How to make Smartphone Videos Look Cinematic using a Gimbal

How's it going guys? Welcome back to my channel. If you haven't noticed already,
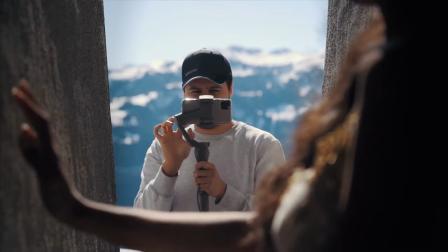[1:01]
the video you just saw was entirely shot on the iPhone 11 Pro Max using the DJI Osmo Mobile 3 Gimbal.
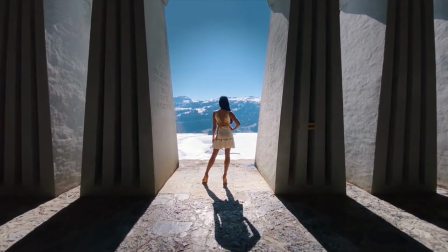[1:10]
If you want to know how to create cinematic smartphone gimbal movements, well, this video is all about it. I just recently upgraded my iPhone X to the iPhone 11 Pro Max, which wanted me to test it out immediately. So last week, my friends and I planned a trip to the PAX Mall monument, which is located high above the Lake Wallen in Switzerland.
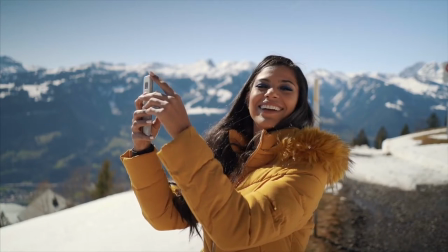[1:32]
We were very lucky with the weather. The sun was shining. We had lots of snow, which made the scenery look even better.
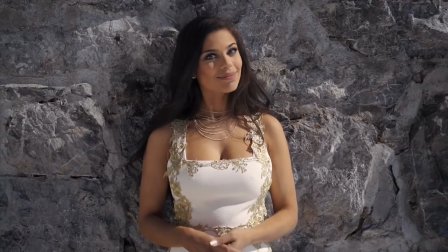[1:40]
On our trip to Paxmal, we had our experienced model Barbara with us, as well as Sarah, who did a great job with the makeup. For the pictures, we had Sebastian as the pro photographer,
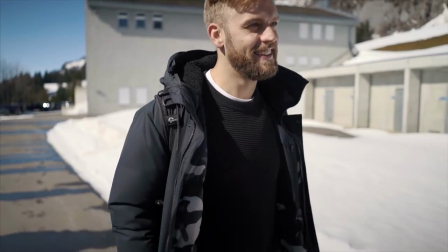[1:53]
and last but not least, Gabriel who shot all the awesome behind the scenes for this tutorial. Thank you so much Gabriel once again for helping out.
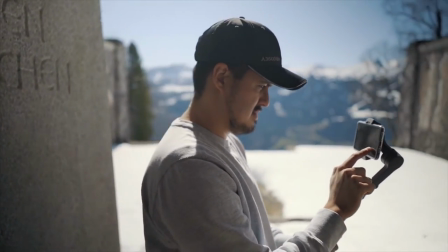[2:03]
So when filming with your smartphone, I find it very useful to use a gimbal to get those smooth cinematic shots.
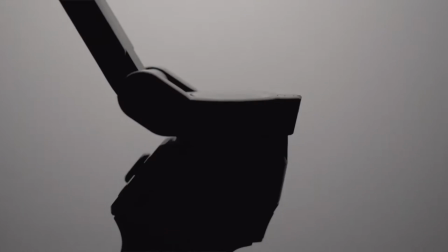[2:11]
As I have mentioned, I use the DJI Osmo Mobile 3, which has a compact and affordable gimbal for your smartphone. One key factor in creating videos is the stability of the footage.
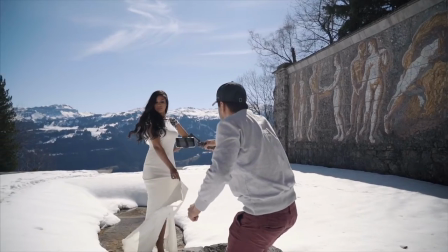[2:24]
The beauty of the gimbal is that you can use it for your smartphone to get smooth looking shots. No one likes watching videos that have a shaky camera which disorients the viewers. In some occasions, you could use it like in action scenes but in most cases, you want your camera to be steady. With the constant tech improvements to the smartphones, most of them now have built in stabilization, especially with the latest iPhone 11 Pro with the wide angle lens, it does a great job in stabilizing the video. But there are still certain limits to shooting handheld.
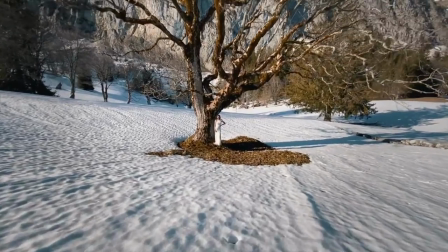[2:59]
With a gimbal, you have the possibility to capture more advanced shots that will make your videos look more impactful.
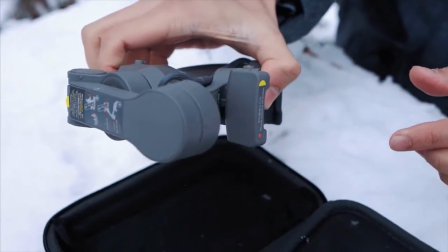[3:06]
Since you can fold down the gimbal, you can take it everywhere with you and it isn't heavy at all to carry around. Using just an iPhone and a gimbal made my life so much easier. Gabriel who used the Ronin S with the Sony A73 attached with the zoom lens had a lot of way to carry.
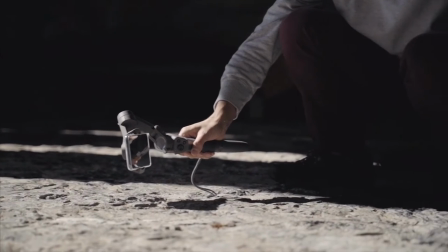[3:24]
The controls are easy to use and it has ports to even charge your phone. I have been using this gimbal for quite a while and I have been very impressed with it. As a matter of fact, it has now become a part of my go-to piece gear that I carry with me for traveling.
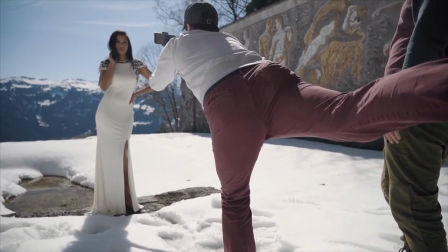[3:40]
All right, enough said, let's hop into the video and see what type of gimbal moves we can create to capture
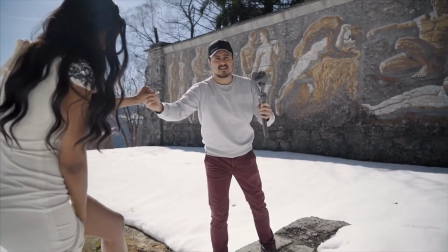[3:46]
some cinematic footage with the iPhone 11 Pro Max using the gimbal. Before we get into the gimbal moves, in order to get the best results for your smooth camera movements is having your knees slightly bend and walk heel to toe, letting your foot roll. This way you will avoid wavy bumps in your shots.
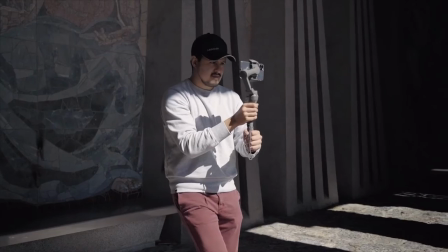[4:06]
So our first move is the push-in shot. This is quite simple. You just move closer to your subject to give it more emphasis.
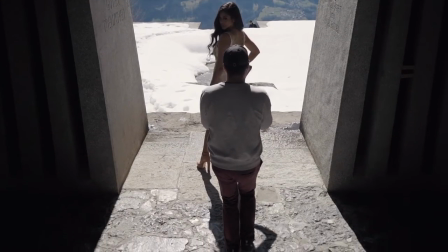[4:15]
Same goes for the pull-out shot. You just move away from your subject to reveal the location.
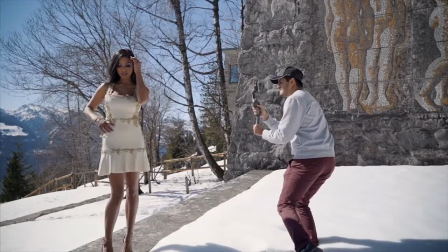[4:22]
Next, we have the parallax. Parallax separates your subject from the background and gives it a twisting effect.
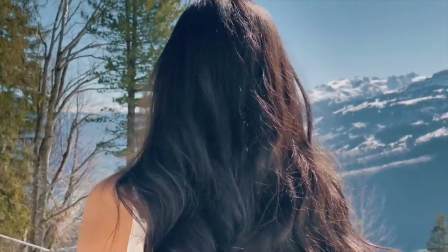[4:30]
If you zoom in in post-production, it will let the background even move faster and let your subject appear more in focus.
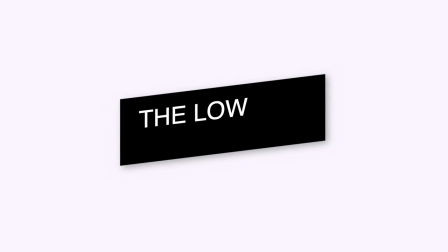[4:39]
Next on the list, we have the low shot. A very low angle and push-in shot will make the subject appear larger than life.
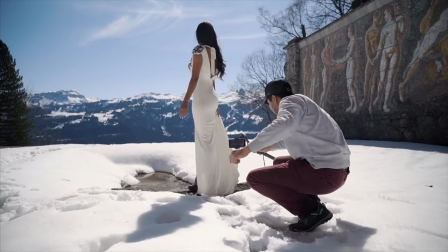[4:49]
The crane shot, tilt your camera from ground up to your subject.
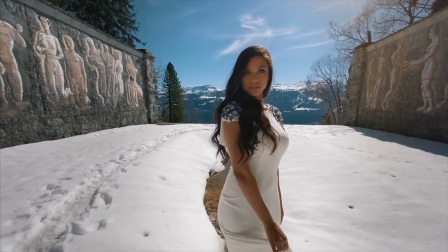[4:53]
This gives it a really nice dynamic move and is great for revealing the location as well.
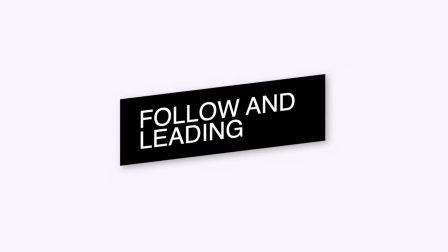[4:59]
Follow and leading shot.